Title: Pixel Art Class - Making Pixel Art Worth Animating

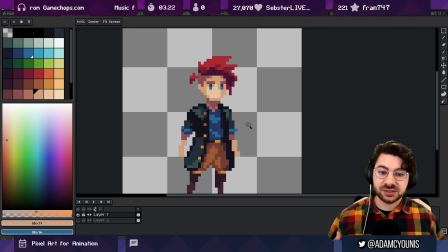So simplify the details make it so that the character has fewer small granular shapes and greater kind of like larger shapes basically
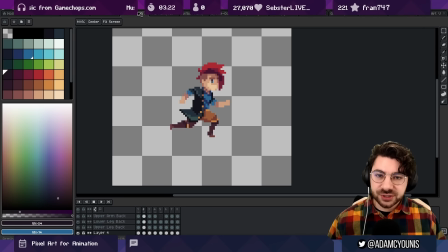abstracting anything that's not important the other approach is to simplify the motion don't have as much rotation don't animate frame to frame but instead focus on key frames if you focus on key frames basically rather than having the character move subtly frame to frame in an
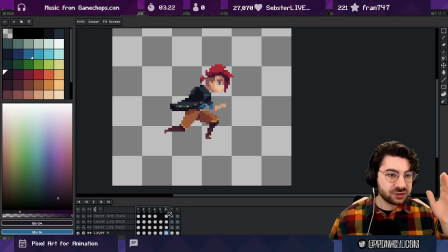even amount you go from frame one to frame two immediately For example,
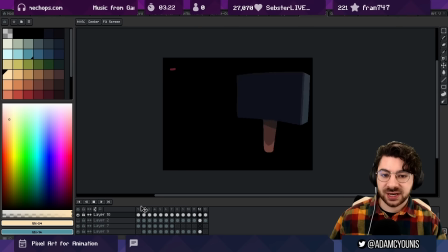this hammer animation has kind of like both embedded in it, right? This is frame to frame where we're seeing the hammer move consistently between the frames. But this is key frame motion, right? We've got one big smear that doesn't really look like a hammer.
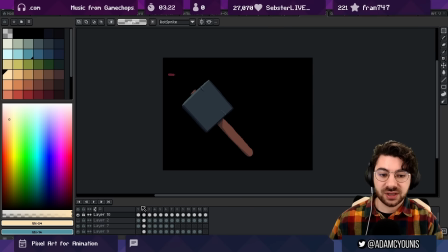But because it's moving so quickly, when we move from here to here, we're really only having to draw this hammer from this perspective. and then we can just sort of alter that slightly to give the impression of that secondary motion after the animation.
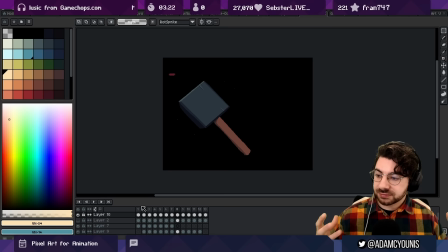So you either simplify the motion by keeping it keyframed, use smears to make up for the lack of motion between the frames, or you simplify the presentation so that it's easier to go frame to frame.
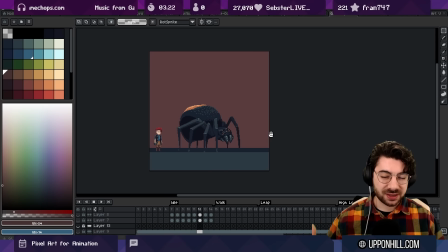I think every pixel art endeavor, if it's like a big game or anything like that, has a bit of everything in it, right? There are some things that animate more easily with keyframes and some things that animate, you know, or make more sense to be animated as straight head animation.
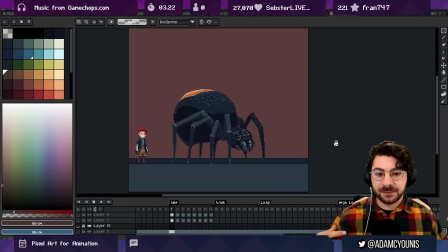You can see here in this idol for my giant spider here, the abdomen for the spider and the head basically don't change, right? Copy and paste frame to frame. There's a little bit of shifting going on.
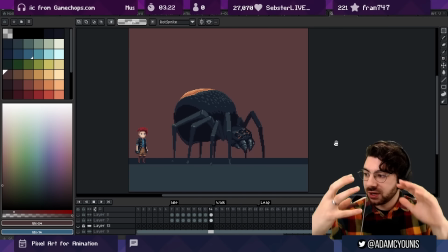I'm just taking segments and lifting them up and down to create the perception of rotation, but mostly staying the same.
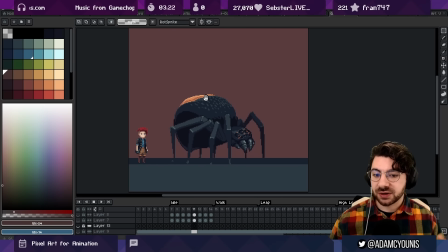Whereas the legs are being redrawn on every frame. And the kind of balance between those two things helps give this illusion that overall every frame is different. It kind of works a little bit less with this walk, right? It's more drastic.
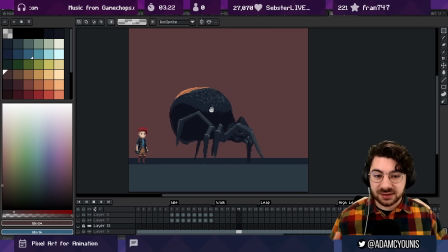You would expect the head to be swaying a little bit, maybe. The legs are moving a lot frame to frame, whereas the abdomen's not. Again, there's no swaying towards or away from the camera, so it's a little harder to sell. Any kind of rotation, any smooth
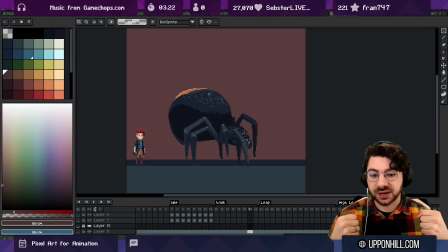rotation is immediately going to kind of force you to choose between you know do you just keyframe it out and just go quickly or do you not do you you know really try to just take the time and go frame to frame with things like cycles walk
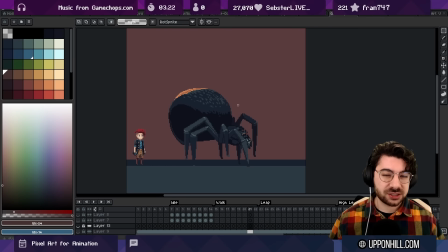animations run animations it's generally pretty easy to justify going frame to frame because there's no jerking right there's no start stop it's all just continuous motion.
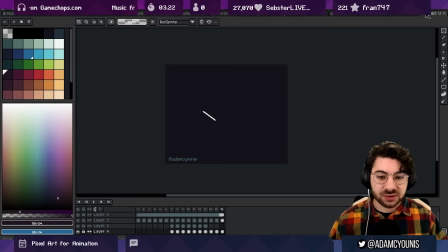Whereas things like sword swings generally tend to be a lot easier to do with keyframes, right? The sword is here and then the sword is here and everything in the middle is just one big smear.
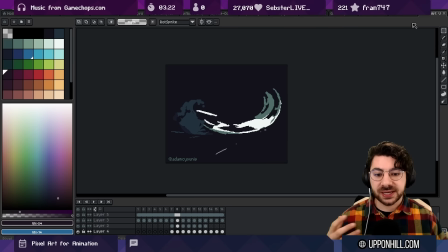When it comes to attack animations for characters, what this basically means is that you can do a keyframe for the character facing, you know,
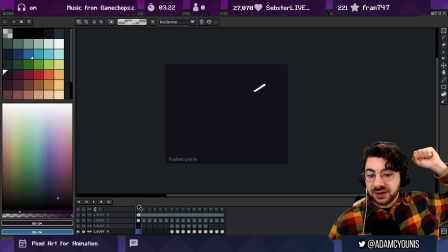one way with the sword raised and you can do a keyframe with the character you know in the ending position and you can essentially get away with describing the motion using the visual effects and so it's a lot faster to do animations like that where you use the vfx to make up for the
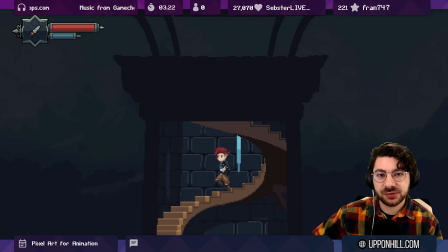lack of motion in the actual character where all the detail is another example where you can't get away with keyframes is when you do full rotation so this
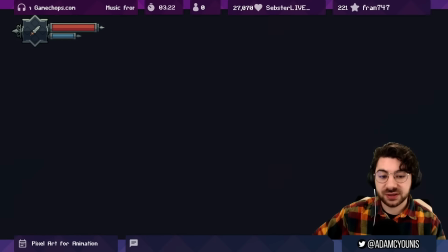is a scene that i animated for insignia where everything animates every frame. What you're looking at here is essentially a loop.
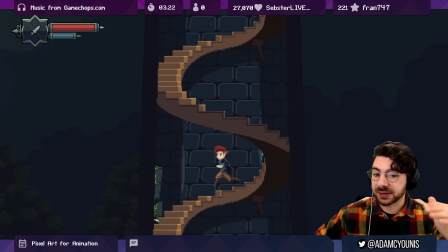There are multiple things animating at the same frame rate but looping in different intervals based on the rotational symmetry. So the staircase has rotational symmetry on every step. So if there are, you know, 20 steps from here to here, it's only having to animate 1 20th of the rotation.